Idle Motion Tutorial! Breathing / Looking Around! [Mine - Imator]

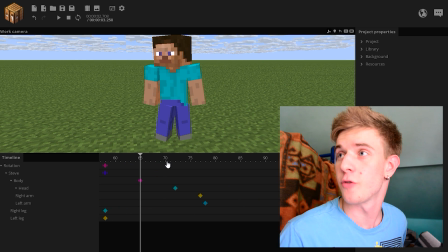(8:23)
He's gonna stand and stare in this direction for a while and then take a turn into the other direction.
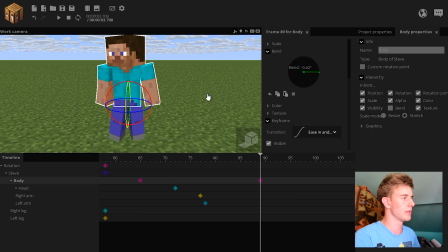(8:28)
Sorry, my microphone is right here. He's gonna be staring till this point. Okay, so what happened here?
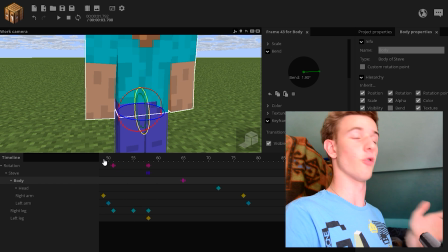(8:34)
The previous motion was Steve is faced forward, then he makes a turn facing that direction.
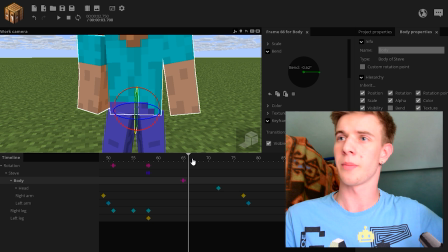(8:40)
So the next keyframe would be only logical to go a little backwards, then forwards, and then back to the center.
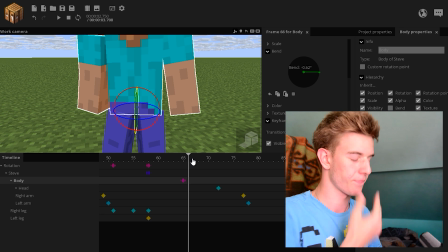(8:45)
Like, I don't know how to explain it. I hope you understood what I mean. He was facing forwards, then he moved to the side.
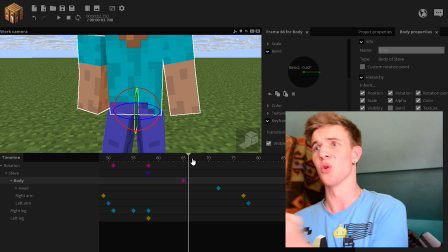(8:53)
The next keyframe can't go even more in that direction. I mean, he already did this turn.
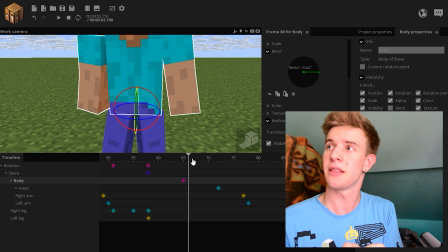(8:57)
So the next keyframe should be him moving slightly backwards, then forwards, adjusting his direction, then going backwards again, like this.
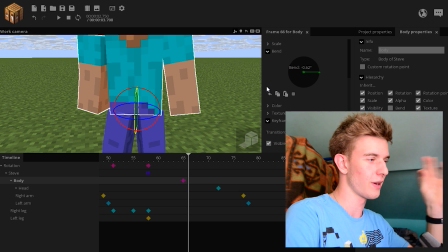(9:05)
You're gonna see once I do it. I hope you can understand, because my English is kind of limiting me here.
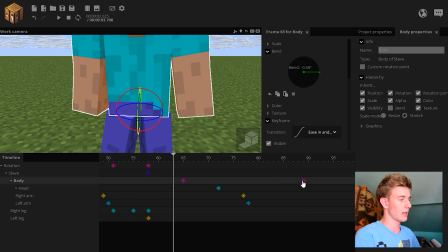(9:09)
I'm not English. He took a turn. Now he's gonna take a small turn backwards, maybe.
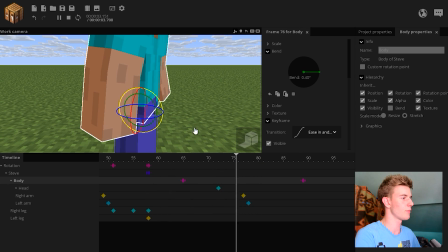(9:16)
Just so he makes like a small turn, like a small motion.
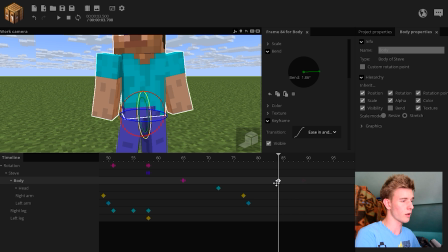(9:20)
So this keyframe should be brought a little closer. I can see it's too slow. Like, look at this.
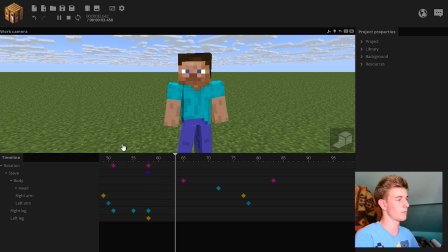(9:25)
When he does the turn. Like, he's moving.
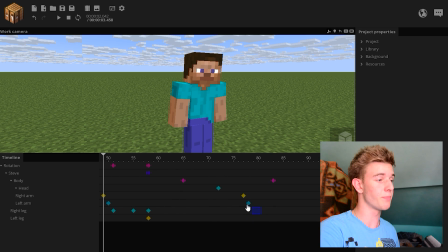(9:30)
His arms and head are still moving, but his body is already making the next turn.
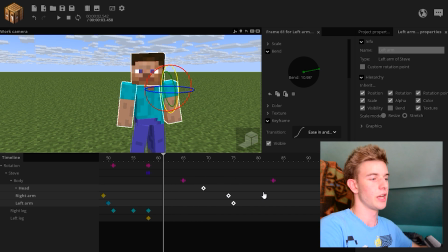(9:35)
This is probably too much, so I'm gonna bring these 3 back because they were close to the next keyframe, and that would make the overlap kind of awkward.
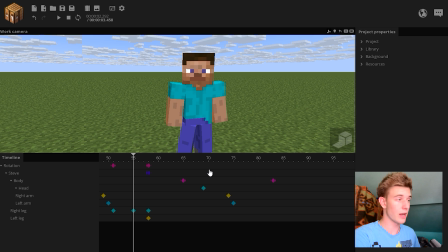(9:42)
So look at this. This is the overlapping action and the idle movement. This is very important.
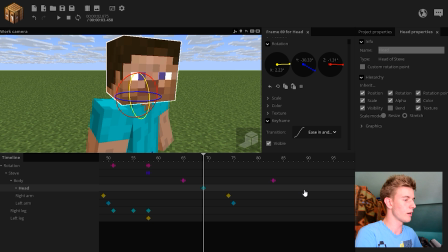(9:48)
Now, adjust the head. The head was looking right here. Now it's looking down here, and as you see, we gotta put it a little back to be a looking at the same direction as it was before, and because of that overlap, the head is kind of moving a little bit, which makes it even better. Now let's try to use linear here.
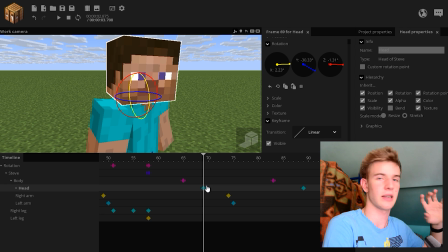(10:07)
Okay, now you can see a little bit, you can see like a harsh transition, so let's just keep that with ease in and out,
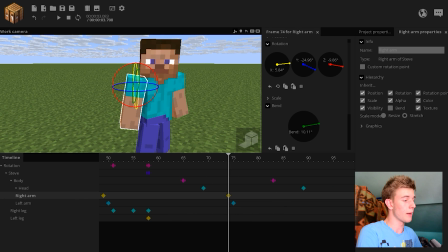(10:14)
because that one was the best, to be honest. The arms also need a better transition, so if we come here to this overlapping thing,
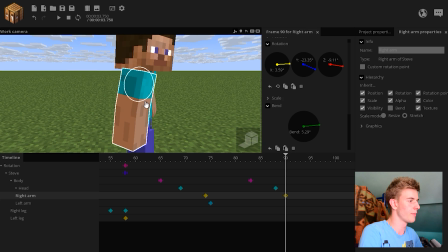(10:22)
adjust his arms just a little bit, like give it a bit of motion, like this, as you see.
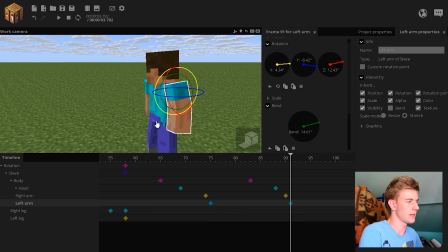(10:28)
The other arm, extend it a little bit and stuff, like just go backwards. If the arm was bending before, just unbend it. If the arm was turning right before, turn it left. Just go backwards in the transition. That's all I'm doing right now. Really. So as you see, this happens.
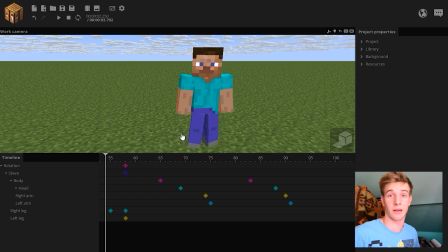(10:47)
He takes a turn and looks realistic while he's moving. This is the principle of the overlapping action.
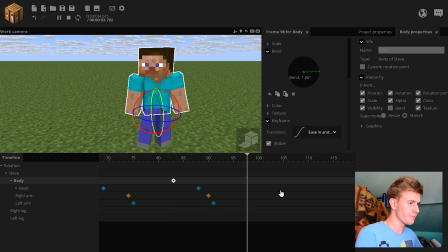(10:54)
This is what you want to have. Then he's gonna turn this direction, not keep it too slow.
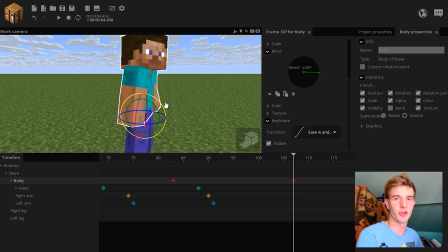(11:02)
Maybe bend it backwards because he's a bit curious. Let's take a look at the speed.
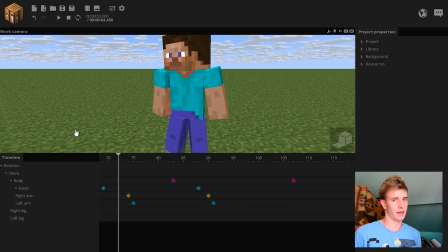(11:07)
I mean, yeah, that's not too slow, that's not too fast. If you're going for idle movement, don't do this, because it's too slow.
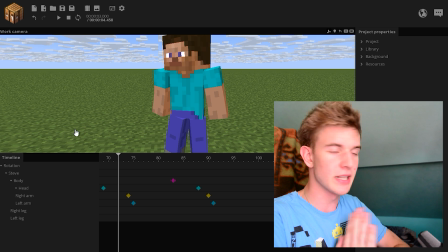(11:16)
That also sucks. Ninth principle, timing. Keep a realistic tempo. I know if you're a beginner, it's probably hard for you.
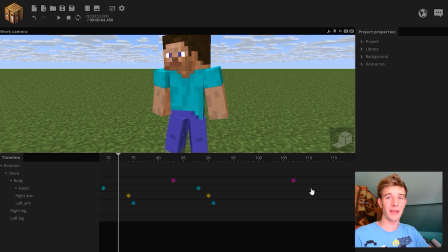(11:23)
I understand. Animation is hard by itself. You have to apply everything at once if you want your animation to look very good and stunning.
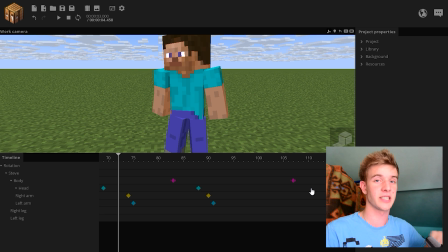(11:31)
The longer you animate, the harder it gets, because you know more things, you apply more things, you're more careful, you go into the detail, and it gets harder and harder.
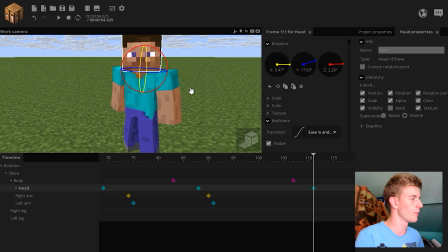(11:39)
You gotta have patience. Life wisdoms with Sharpwind. Okay, we're making the head turn at the other direction now.
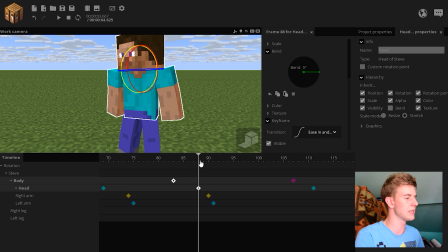(11:47)
Let's apply a stronger transition, so let's go with ease in and out cubic. So this is a bit faster.
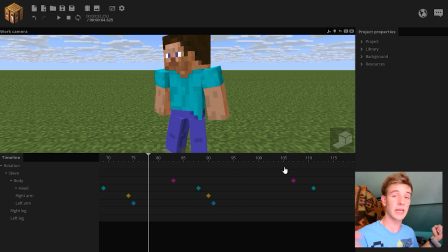(11:54)
Like, it's a bit stronger. It doesn't take more time, but the transition is stronger. Like, he does it with a little bit of action, so he's not too smooth and sloppy. He actually has value of some sort.
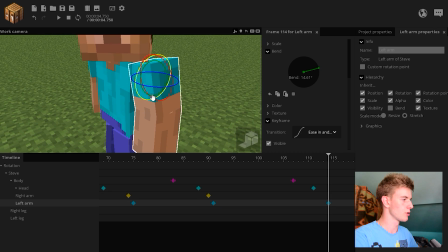(12:06)
Let's adjust the arms too. Okay, now the left arm is closer, so I want to adjust this one first because it's easier for me to do that. Reset this arm and then start from scratch because it's easier for some reason.
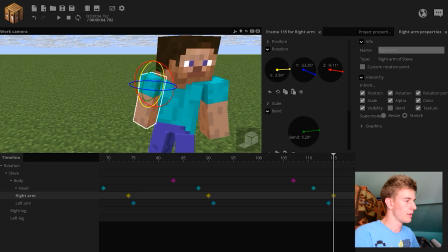(12:19)
Like, as you see, it's nicely positioned. This arm going to be like this.
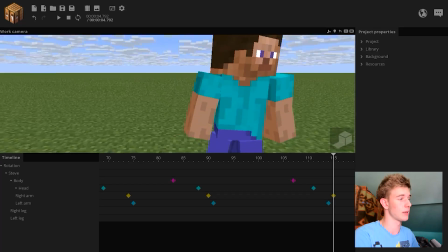(12:24)
Maybe position it a little closer. You can also mess with the position sometimes. Like, this arm looks better now than it did before.
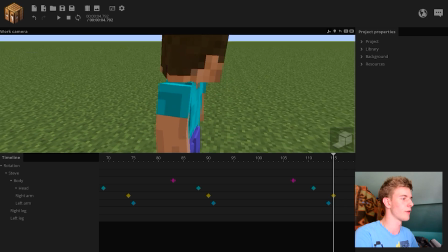(12:30)
It looked like it was very backwards.
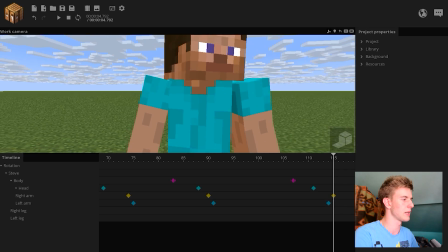(12:32)
It was positioned too backwards, and I've maybe lifted it up a little bit, so it's like, yeah. But now they look a bit awkward.
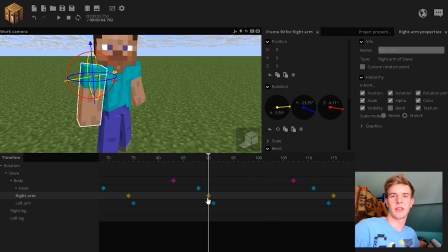(12:39)
Let's bend this. If you take a look at this arm, it just looks like it rotated. Let's bend it a little bit so we add more life to it, like so.
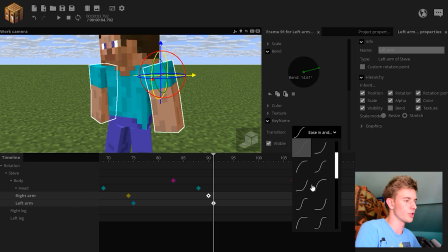(12:47)
Of course, let's go for a stronger transition. Even stronger one.
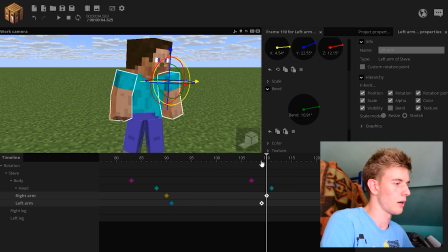(12:54)
Maybe put them closer together, like, yeah, why not? Let's just go with that.
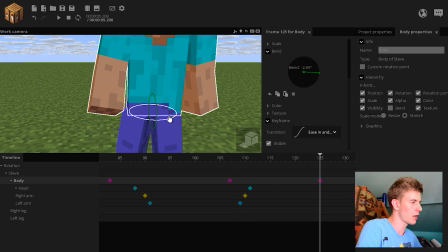(12:59)
Then the body should adjust again, a little backwards, a little upwards, so it goes like this.
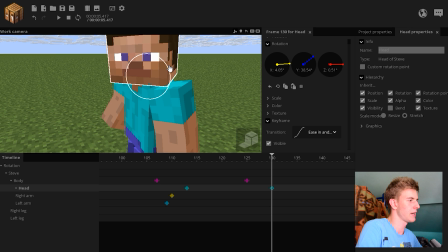(13:07)
Overlap the head, little bore, adjust the head again. So, if you take a look at this again,
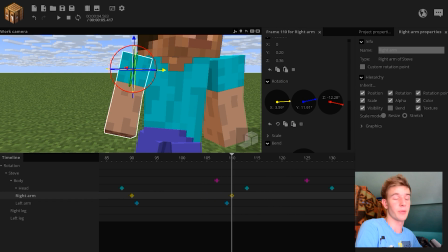(13:18)
yeah, now the arms, this one, if you take a look at this arm in particular, bent rapidly, so we should unbend it slowly.
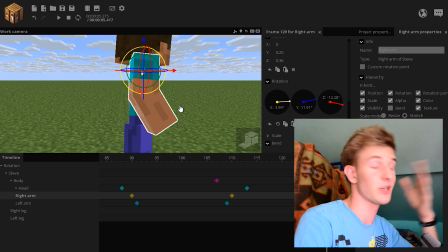(13:26)
Bend it and then slowly unbend it, like, you're gonna see it. I can't explain it, I can't talk today.
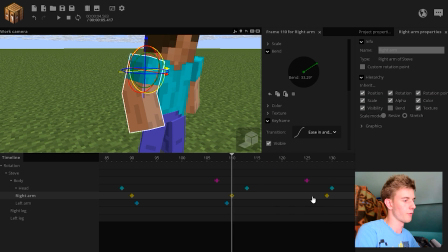(13:33)
Like, let's take a look, from this to this is what I did.
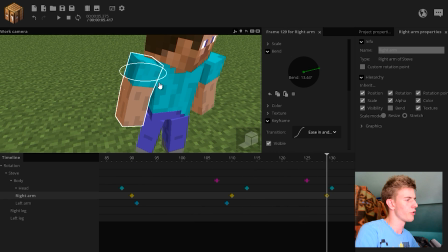(13:38)
Okay, yeah, but let's rotate it the other way, not this way, so let's see.
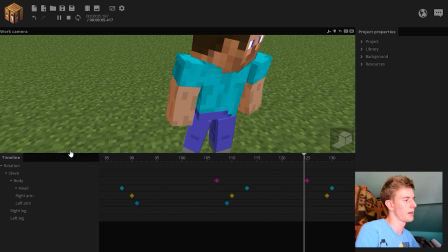(13:43)
Yeah, look, like this, and then unbends actually, maybe let's overlap it a little.
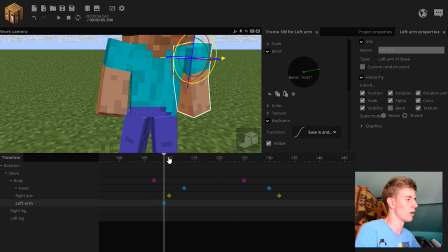(13:49)
Let's bring it down a bit. Perfect. This arm was just turning, so it could bend a little bit. Bring it closer, turn it around more, like yeah, look at this.
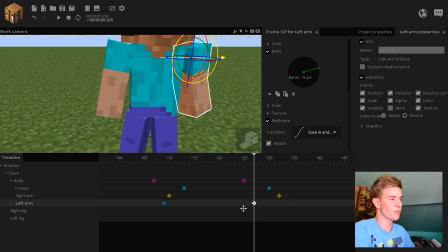(14:05)
Okay, so move this arm keyframe a little backwards, because if I put it back here, you see, it looks too in sync with the body. The body and the hand are moving at the same time, and that looks ugly, so I brought it backwards here. So let's take a look. I could go with that.
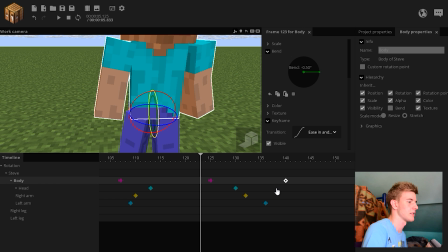(14:20)
And then I'm gonna make like a quick adjustment, and then he's gonna stand back in the center where he initially was.
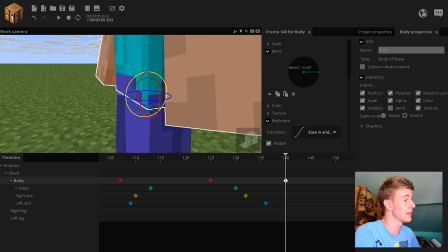(14:27)
Then at the end, I want to animate the legs as well. Oh no, I went in the wrong direction.
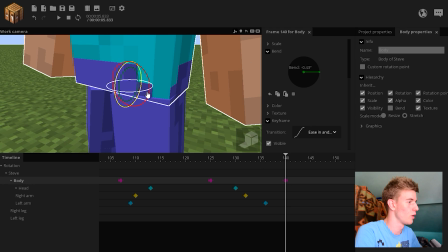(14:32)
Like, I gotta go further closer to this.
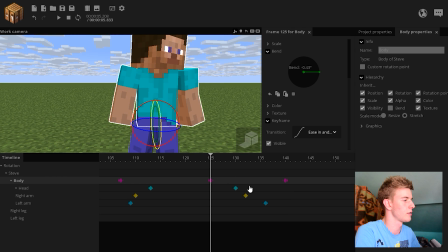(14:37)
From this to this, like he went more left again, like all quick like. And then he's gonna adjust backwards. This is a pretty quick transition, so it gives it a little bit more life to it.
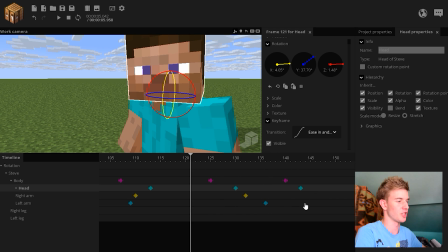(14:52)
Like, wait, that's it. just make slight adjustments. Like bend backwards.
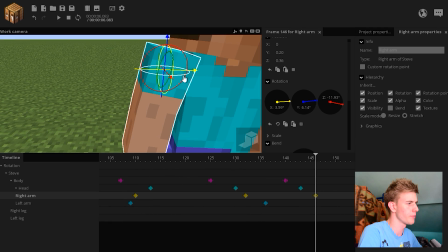(15:01)
Now it should be brought forwards a little bit and bent maybe. Like this, look.
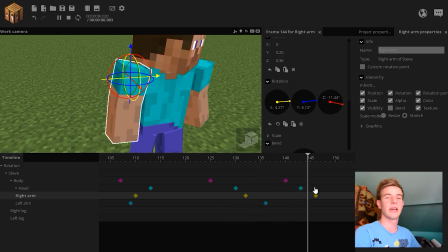(15:09)
Yeah, look at this arm. Like, it's so satisfying. It looks...
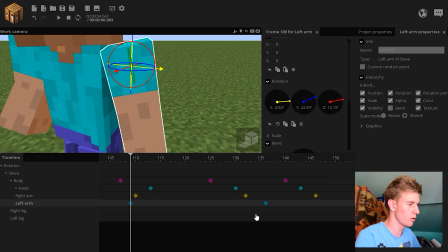(15:14)
Wow. Don't ask me what I'm doing, because I don't know either. Okay, this is too much.
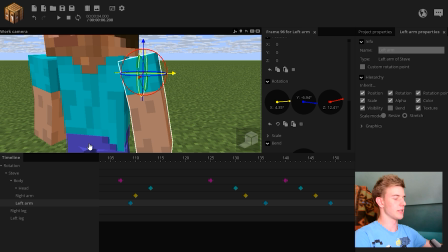(15:20)
This arm is too much. I'm gonna watch this arm now to see how it moved before, so I know how to move it now.
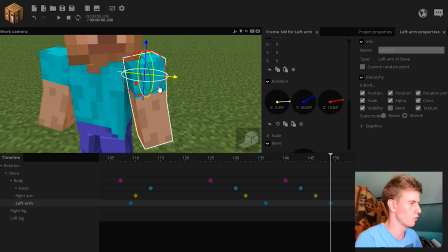(15:25)
Backwards, bent. Okay, even more here, back down. Extend it a little bit.
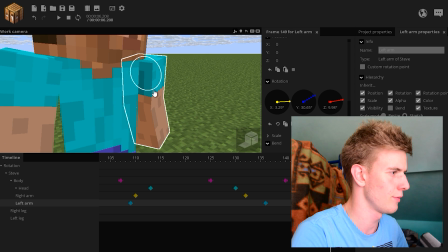(15:31)
Just a little bit more. Just a little bit more, come on. Ah, there. Yeah, look.
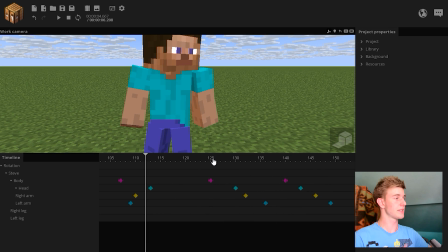(15:38)
Look at the idle motion. Now let's take a look at the whole thing. Idle motion. Okay, now from here, we make the final adjustment, where he's just gonna stand still,
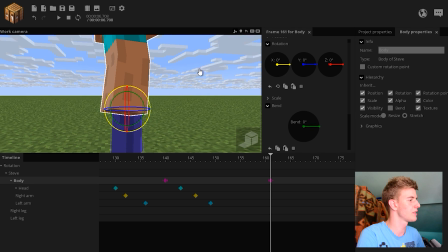(15:53)
and there, everything on 0, except I wanna put this back a little bit and bend it a little bit,
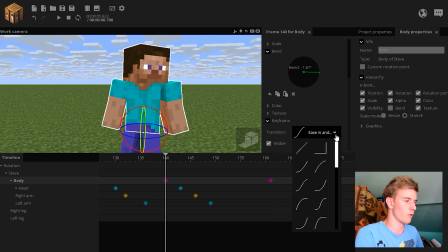(16:00)
so it looks more relaxed. So, let's go for a stronger transition. So he adjusts back.
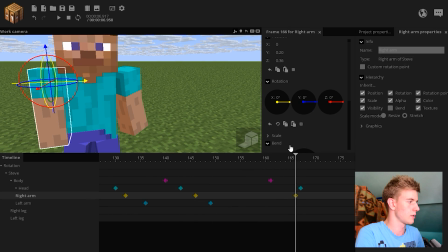(16:05)
Let's give a strong transition to the head as well. The arms. Again, the arms shouldn't be all 0 either, because that looks ugly.
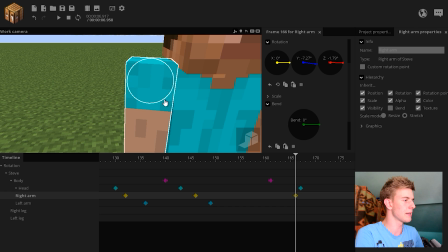(16:14)
I wanna turn the Y out, the Z out, the X backwards, and bend it a little bit.
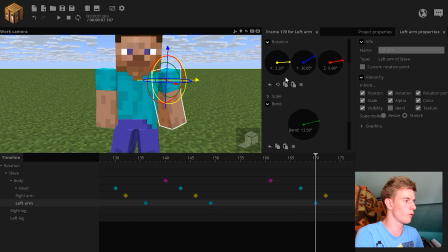(16:22)
Yeah, why not? The arms could go for a longer transition because they're relaxed.
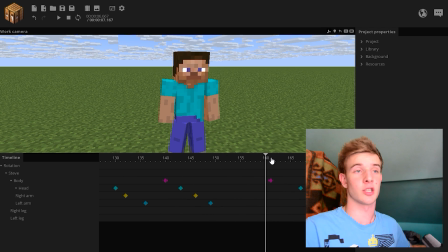(16:30)
He should be adjusting a little bit at the end as well, like he comes backwards, he does a little bit of adjustment as well.
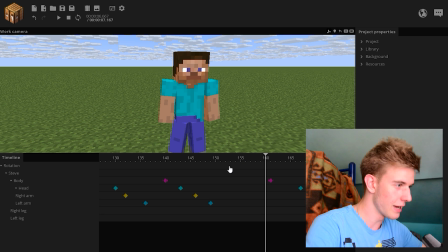(16:36)
But I'm too lazy, I already proved my point here.